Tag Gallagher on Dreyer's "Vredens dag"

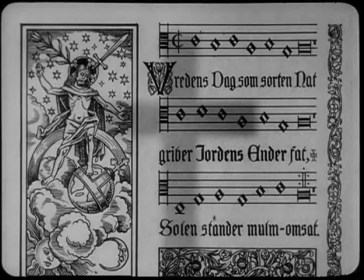19s
Day of wrath? Whose wrath? Here it's the wrath of Christ, and he seems wrathful indeed.
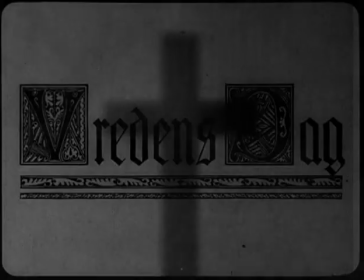26s
The cross signals power that crushes us. Not by the mercy or love of Christ can we be saved, but by his blood.
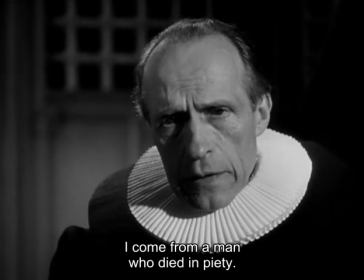36s Jeg kommer fra en mand, der fik en from død.
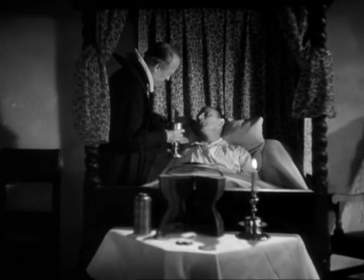42s
We know the dead man was pious because his last act was to torture and burn a witch.
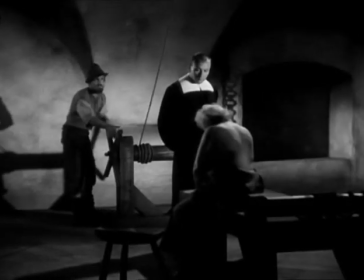47s
He acted for Christ. But those we now call saints may very well be devils, and their light may very well be darkness.
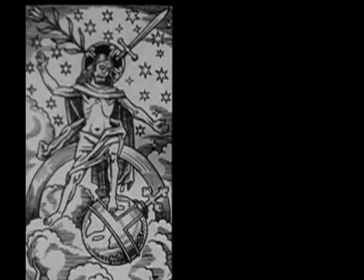56s
So is it Christ's wrath that strikes Laurentius dead for his perversion of Jesus, and Absalom too?
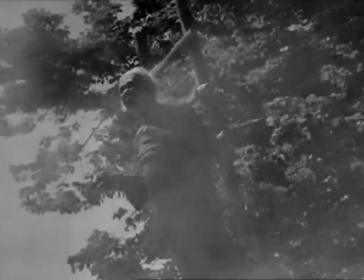64s
Or is it maybe the witch's wrath? Her last Martha is burnt for selling medicinal herbs.
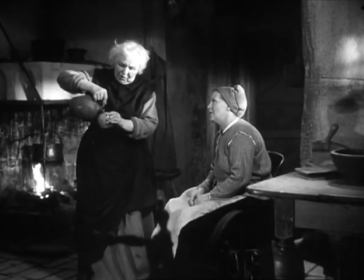70s Bare det nu må hjælpe. Det gør det nok. Det er urter fra Gallagher.
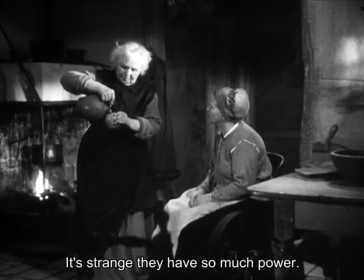76s Det er da mærkeligt, at det kan have sådan en kraft. Der er kraft i det onde.
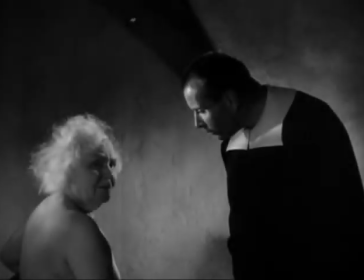82s
And within a day her curse kills Laurentius and Absalom.
Det husker jeg ikke.
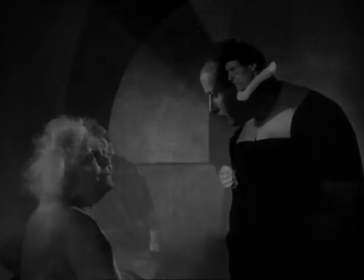90s Men jeg vil jeg huske.
Her curse sends Anne to the stake.
Hvad siger I?
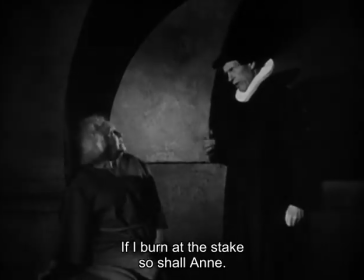96s Skal jeg brændes? Så skal hun da også.
And her curse destroys Martin and Maretta.
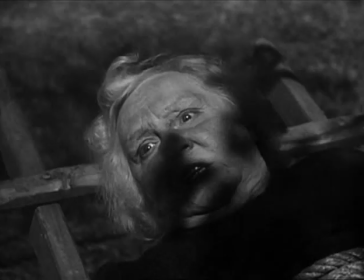103s
So is it her wrath?
Jeg skal nok få ret på jer.
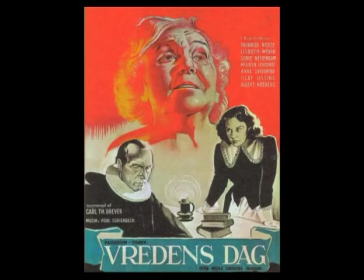107s
Such is our horror movie's plot, and no one in it doubts mortals possess such power. Nor did Dreyer. We dwell also in an overworld, Dreyer insisted, a fifth dimension science will establish one day.
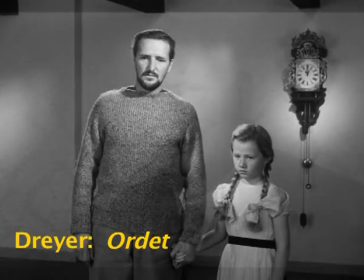120s
We can even raise the dead.
Inger.
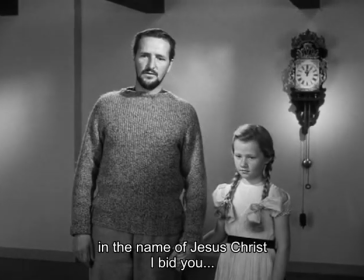126s I Jesu Kristi navn byder jeg dig.
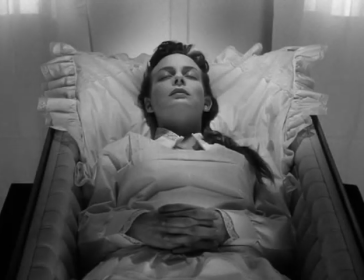135s Stå op.
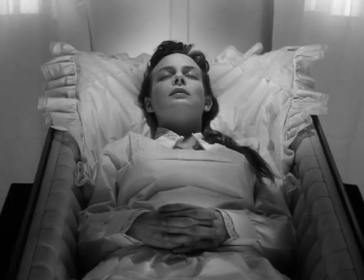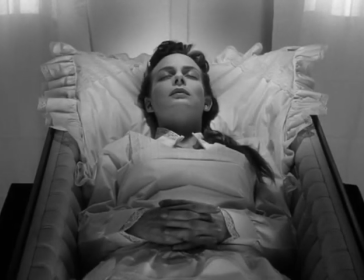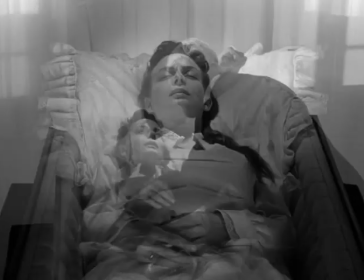150s
We can.
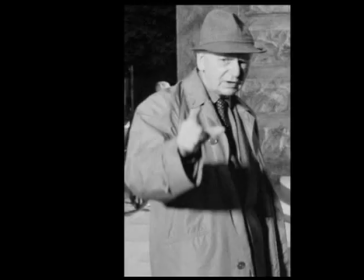155s
Dreyer said, a director must believe in the truth of his subject. He must believe in vampires and miracles.
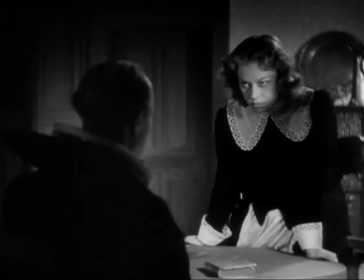161s
So maybe it's Anne's wrath that kills Absalom. She's a witch too, isn't she?
Jeg ønsker, at der er sådan dødes.
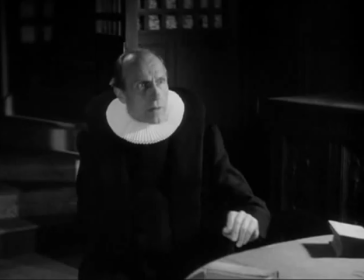171s
But doesn't Absalom engineer his own destruction through his own tragic flaw?
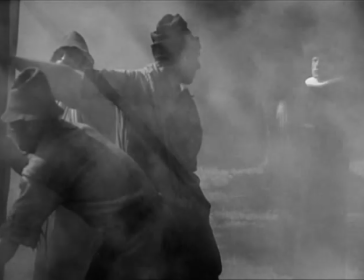176s
Not his burning a witch. Everyone applauds that, just like today.
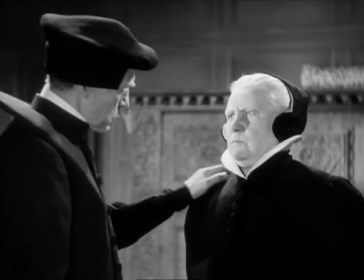182s
But his arrogance. It's his own shock that kills him.
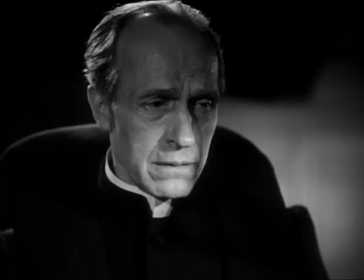187s
His realization that he failed God by not burning a witch.
Jeg har syndet. Syndet mod Gud. Jeg har løjet for ham.
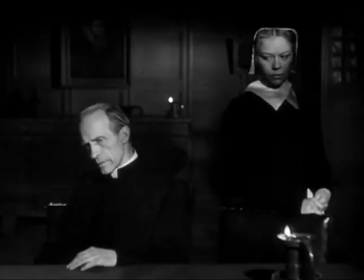200s
That he snatched Anne in payment against her will.
Jamen elskede jeg dig. Det er underligt. Det har jeg aldrig tænkt på.
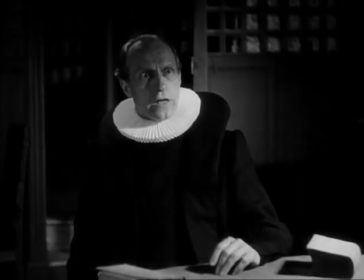211s
That she and his son made love.
Martin og du. Ja.
The characters destroy themselves and each other.
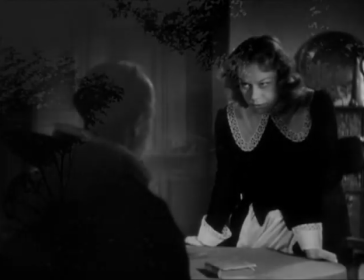218s
The blackness and the storm seem manifestations of their emotions, like the humming grass.
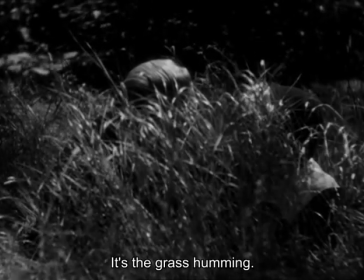225s Det er græsset, der nynner. Hvad mener du?
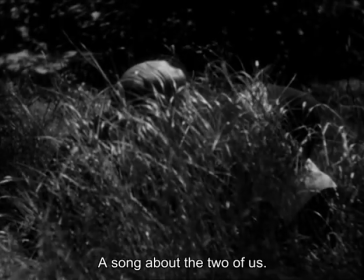229s En sang om os to.
And the trees.
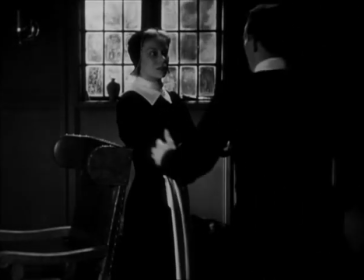234s
Yet aren't the characters equally spooked by the blackness, the storm, the trees?
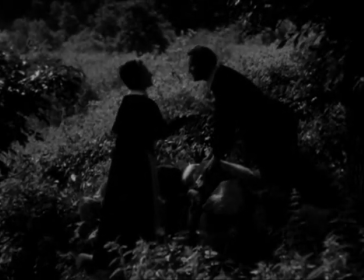240s
Just as the characters are biologically linked, so too are people and nature.
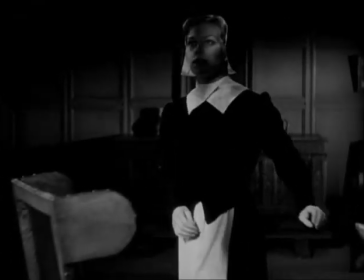246s
Anne, trying invocation, stares into space, out the window, at the world.
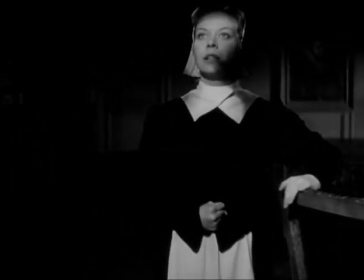252s
It's all one biosphere.
Martin.
And Dreyer makes it all physical, the overworld too.
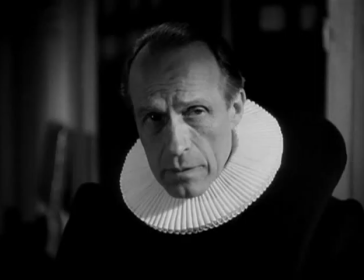258s
Events separated in space. He unites physically by rhyming motions across cuts.
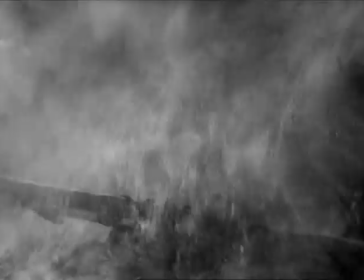265s
Her fall propels them together.
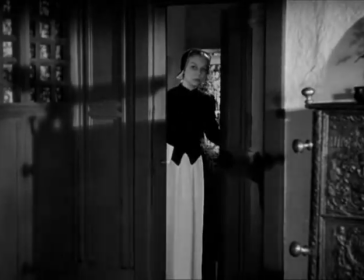269s
Thus earlier, her entrance rhymes with Anne's entrance. Later, Anne's motion is echoed by the maids.
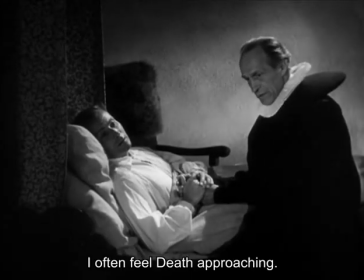277s
Absalom's thoughts of death Vil livet begynde? are echoed by Martin's.
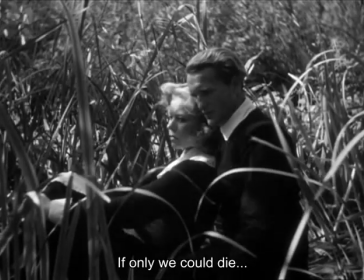282s Om vi kunne dø sammen nu.
God and the evil one are here.
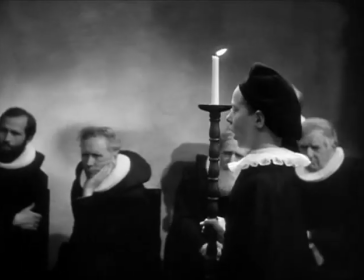289s
But God and evil may be us. A movie is psychomelodrama, mass psychosis.
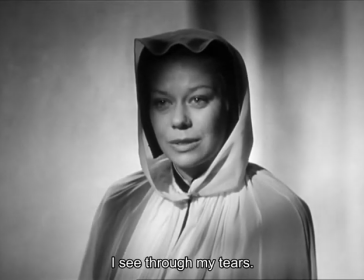296s Jeg ser dig gennem tårer.
Do any of them choose their beliefs and how they experience life? Said Dreyer, my goal is to reproduce the feelings of my characters, to seize the thoughts behind the words,
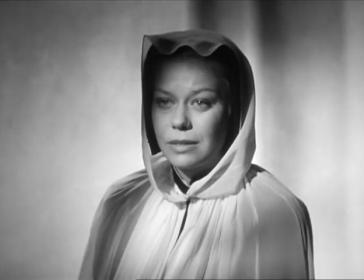310s
the secrets lying in the depths of their souls, which is what a sculpture does, using body language,
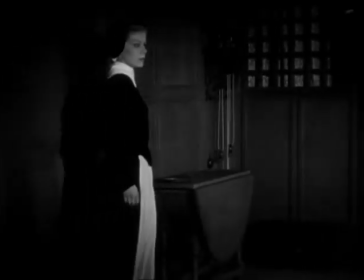318s
Dreyer sculpture in motion.
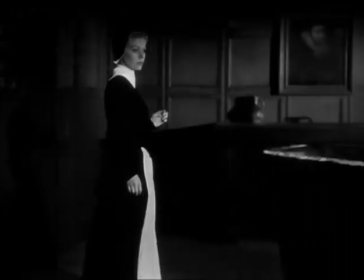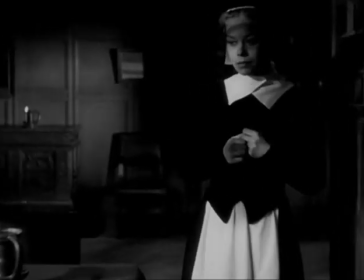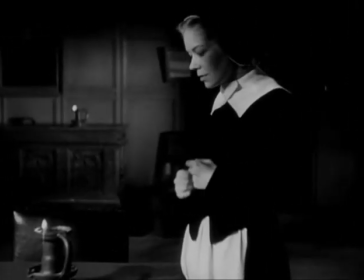331s
Light proclaims the secret depths.
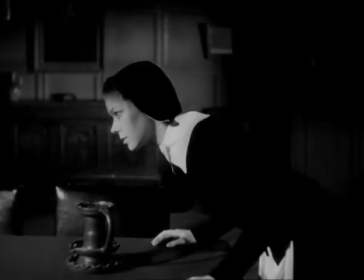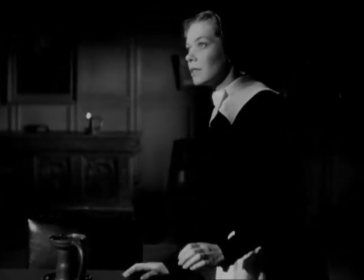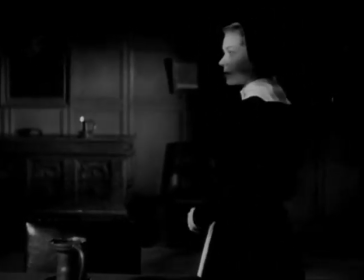345s
Each of us exists in a fishbowl of our own sensations and emotions.
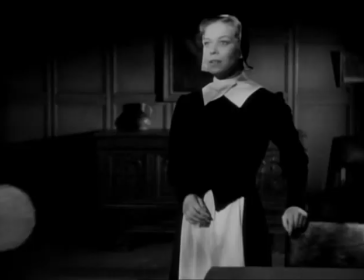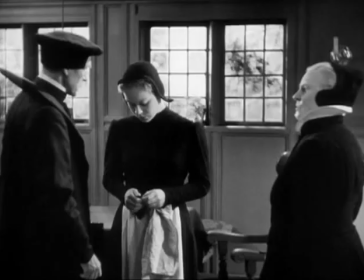356s
Existence is barren for Anne.
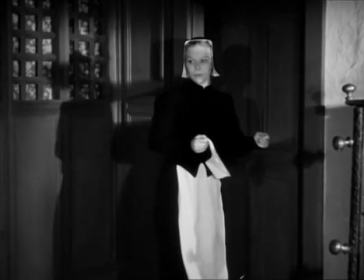359s
So when Martin arrives, Dreyer shows them separately, rather than sharing space in the same room.
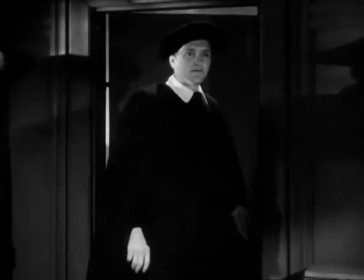366s
The story here is the impact of shots of Martin on shots of Anna. He enchants her instantly.
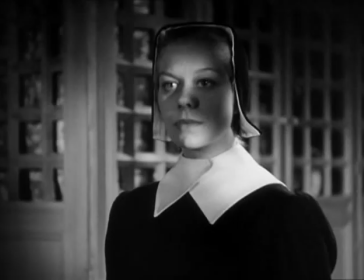376s
She moves into the light.
Nej, han er lige gået for at møde sin søn.
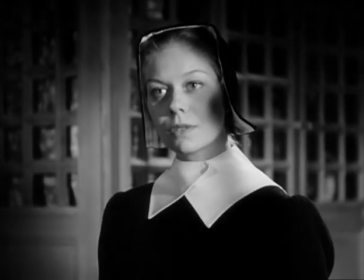383s Sønnen, det er mig.
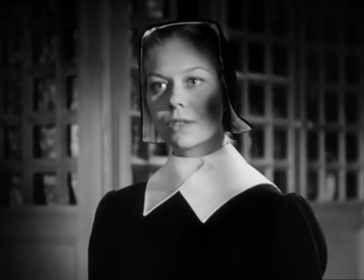386s Er I hans søn? Er I hans hustru?
She's almost ravished by the way he sweeps off his cape.
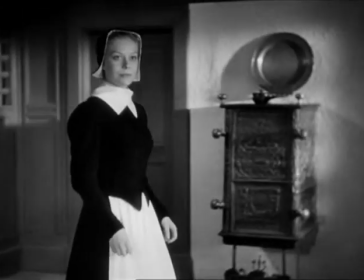395s
In cinema, emotions are motions. She begins to flirt, rhyming motions.
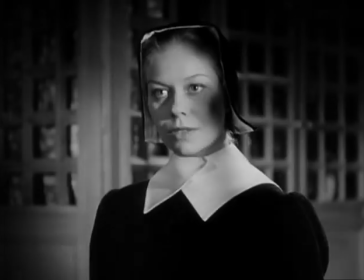404s
Here are these rhyming shots again.
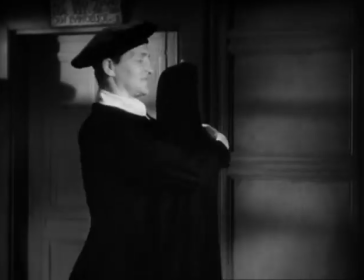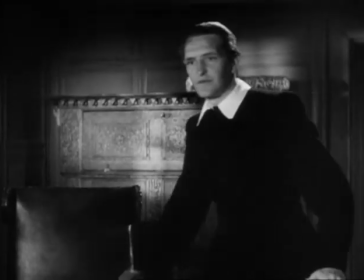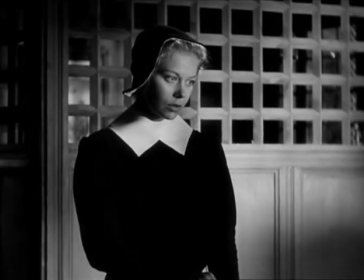420s
A vixen-like, a witch-like quality comes into her eyes. The lattice background suggests intrigue.
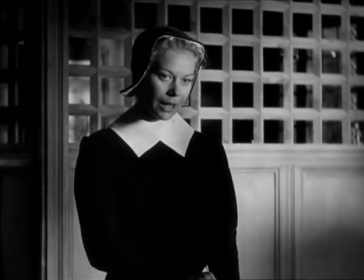429s
The light shadows on her face, her modeling within an aura of light that contains her,
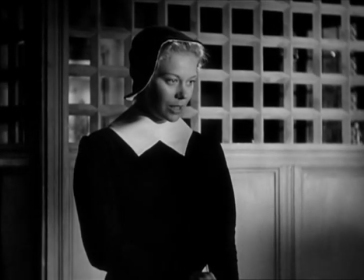435s
make Anna, and Dreyer people generally, fleshy, ephemeral. Here I am now, in this time and place. In a moment I'll be gone, and the place will stay.
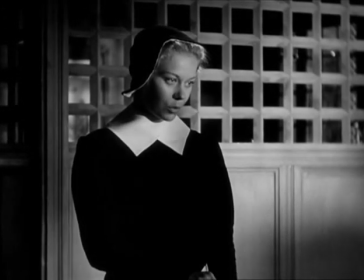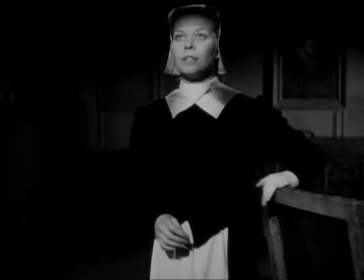453s
Anna believes she enchants Martin.
Martin.
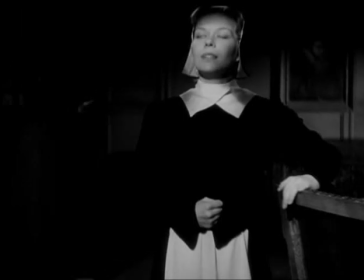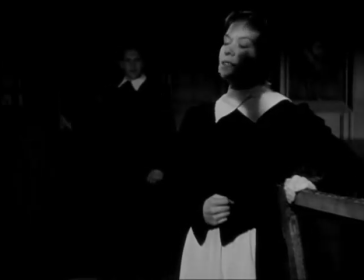465s Jeg kan det.
Like everyone else in the movie, she seeks to impose her dreams on the world.
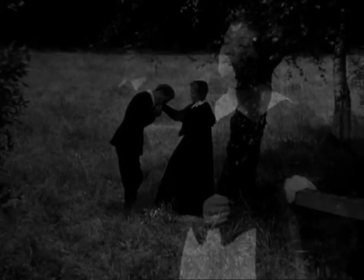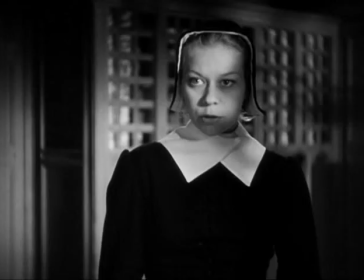477s
She's not so different from Marietta. Women never evoke God in this movie.
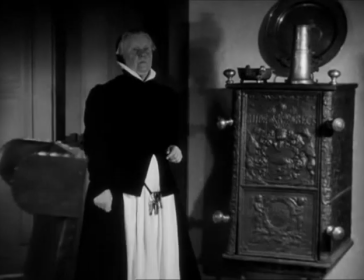482s
They dress for combat.
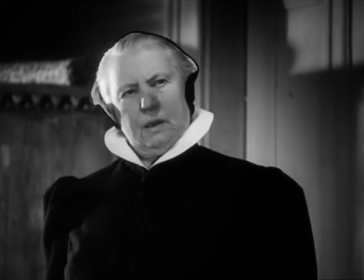488s
They impose their dream.
Skal dit skab ikke lukkes? Anne.
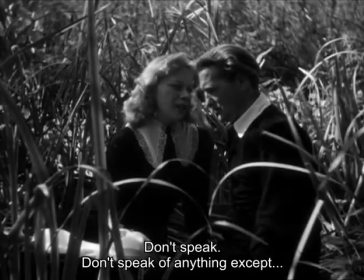494s Ikke tale. Ikke tænke uden på det ene. At vi to hører sammen.
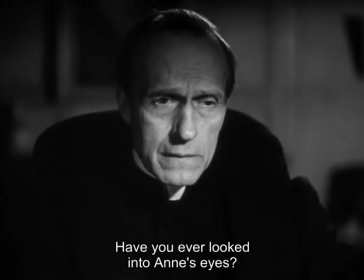502s Har du nogensinde set ind i Annes øjne? Har du set, hvordan de brænder?
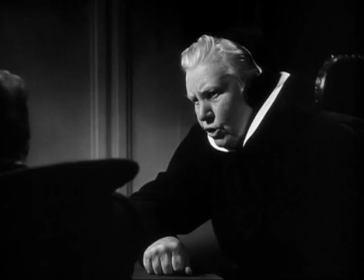510s
Marietta's aggressiveness is in the colliding compositions. The camera jumps across the table each time.